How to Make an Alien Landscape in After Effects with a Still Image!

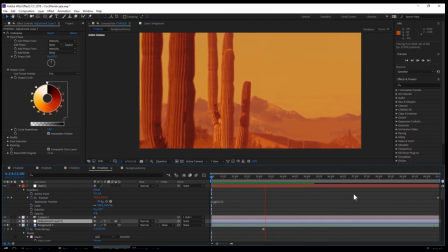12:20 It looked like artificial. Wiggle can give you that little bit more of a slightly like jiggle, like more of a natural move.
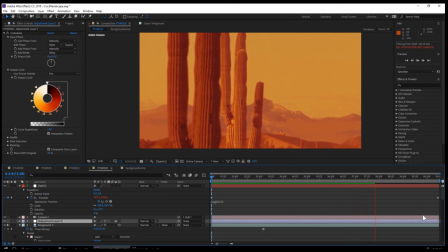12:28 Again, if this was like a project I was spending some time on, there is something I've used over the years, and it's basically putting a dot on a
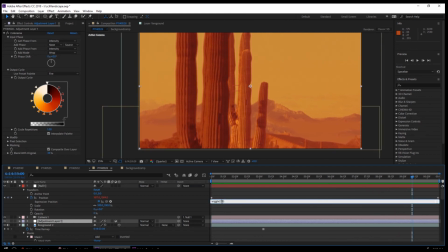12:43 dot on a wall and actually filming possibly a couple dots actually,
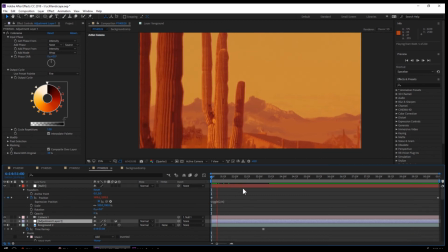12:49 and filming sort of like a camera move, or just a camera little shake on that, and actually importing that. I'll do that on a separate tutorial, but basically it gives it like the natural camera move is actually in your footage here.
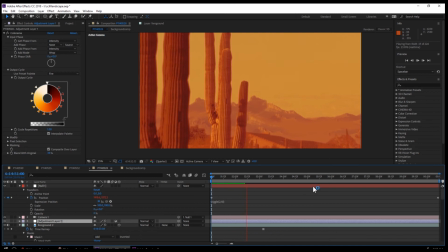13:07 I have done that in the past, and I probably would have done that for this if time permitted. But the wiggle works for this. Just gives it a little bit more of a natural movement.
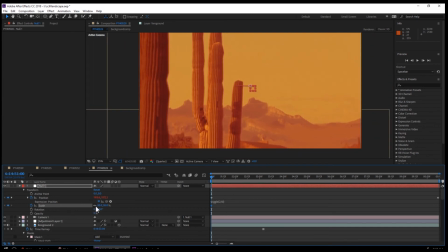13:22 A little bit more of a randomness, I guess.
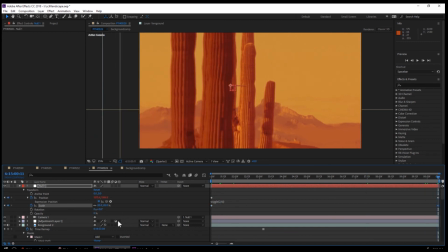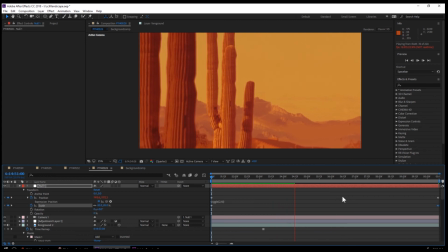13:32 If you actually just tweak the numbers on the wiggle, there's two numbers, and I always forget what the numbers do.
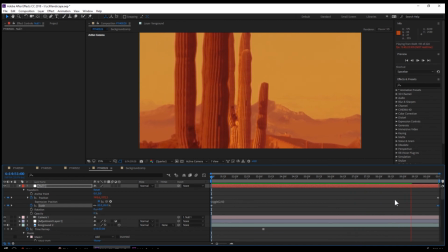13:41 I just go by feel. I just change the numbers but you can look into what they actually mean.
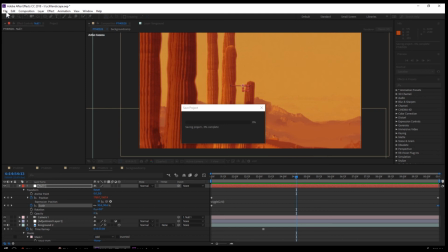13:48 One of them is how much wiggle per second or something.
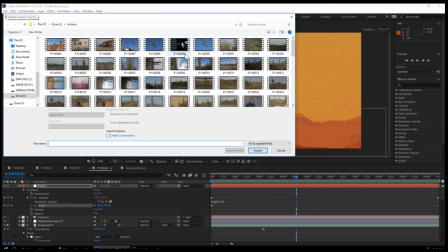13:55 I can't remember. So what I'm gonna do now is, this is the fun part.
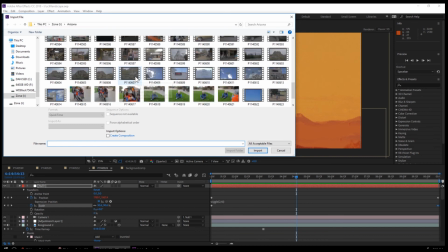14:00 The sky is pretty boring, although it looks quite alien still.
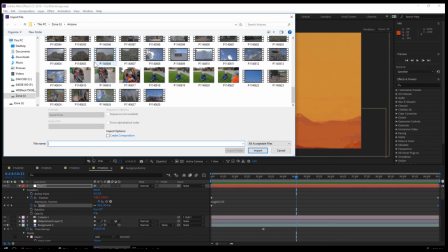14:05 I have over the years, if you shoot enough sci-fi miniatures and stuff,
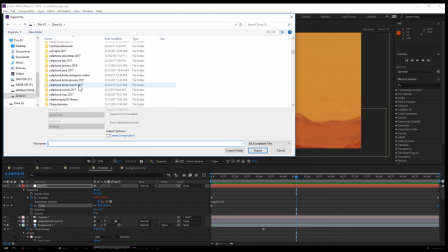14:13 you have kind of a collection, which is kind of nice little library. So this is stuff I've shot before.
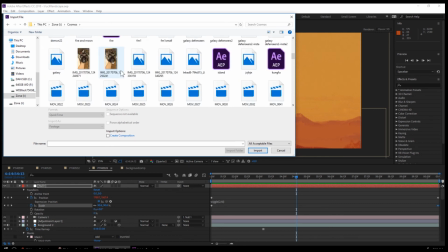14:18 Last year, it was like sort of like some Milky Way cosmic
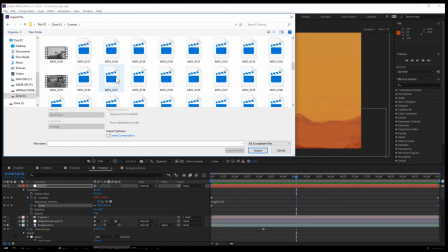14:25 stuff, and this I'm gonna try to put this kind of cool alien landscape,
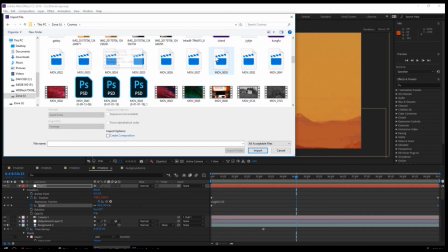14:31 or not landscape, sort of like a space, this
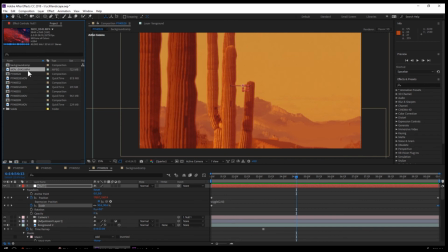14:38 into the background. So that's kind of like weird alien sky.
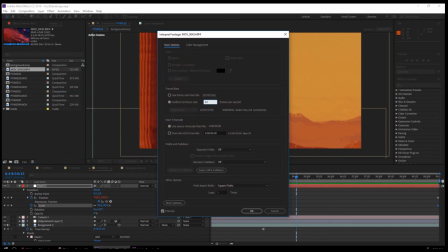14:43 And again, you want this to be a 3D layer.
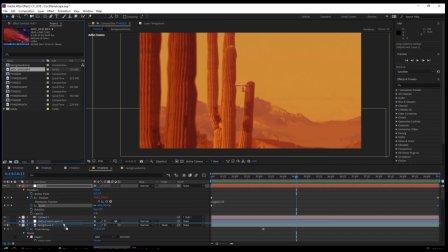14:46 I actually need to put that into I'm going to need to put this into the pre-comp background.
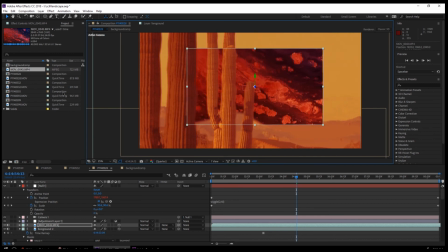14:54 And this is what I'll do now. But yeah, this could look cool.
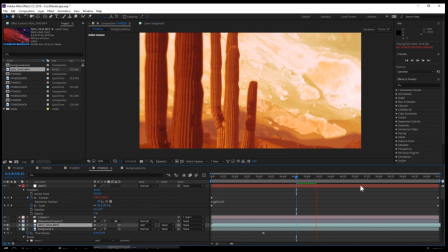15:02 Just gonna quickly do a little mask around. What I would do is normally is probably put a mask around the mountain here,
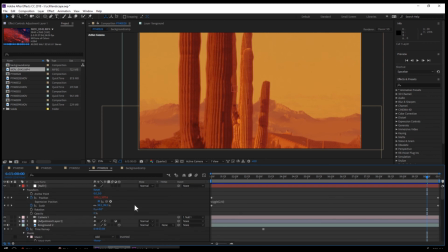15:10 and take the background out, that sort of the original blue background,
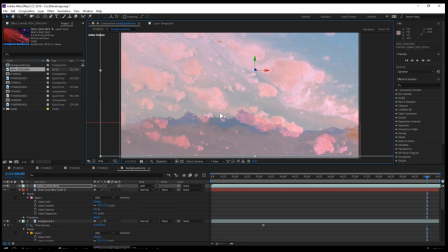15:14 but I'll just do the other way around for now and do the actual mask on the weird cosmic sky.
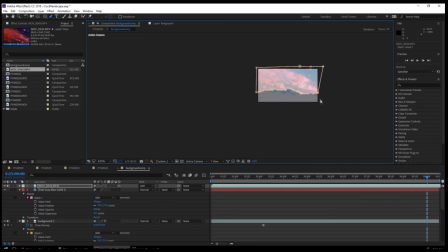15:20 It's not ideal because if you move,
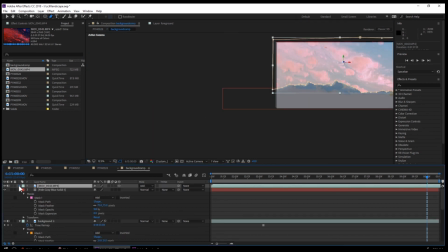15:25 the way I'm doing it here is it's not ideal because if you move that sky, you're going to have to move the mask. This is me being lazy, but at the same time,
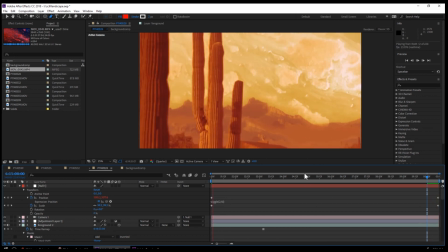15:36 would have paid the price if I had to move around the sky, and I'm just going to constantly move that mask. You want to only have to do the mask once and then move the background for obvious reasons.
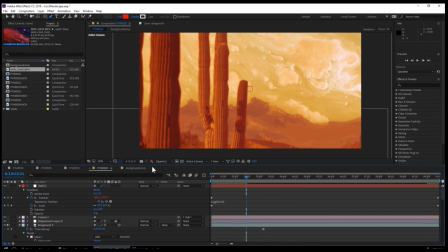15:45 For whatever reason, I'm doing it this way, and it's wrong.
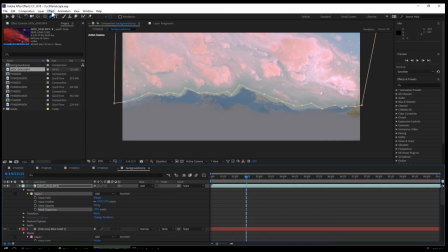15:53 Yeah, that's looking pretty good.
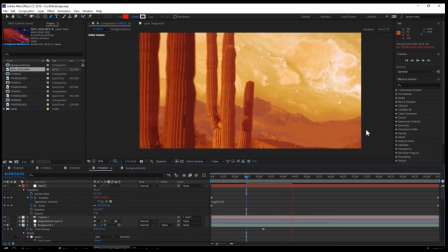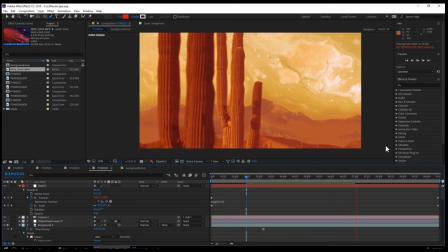Just finessing this sky a little bit.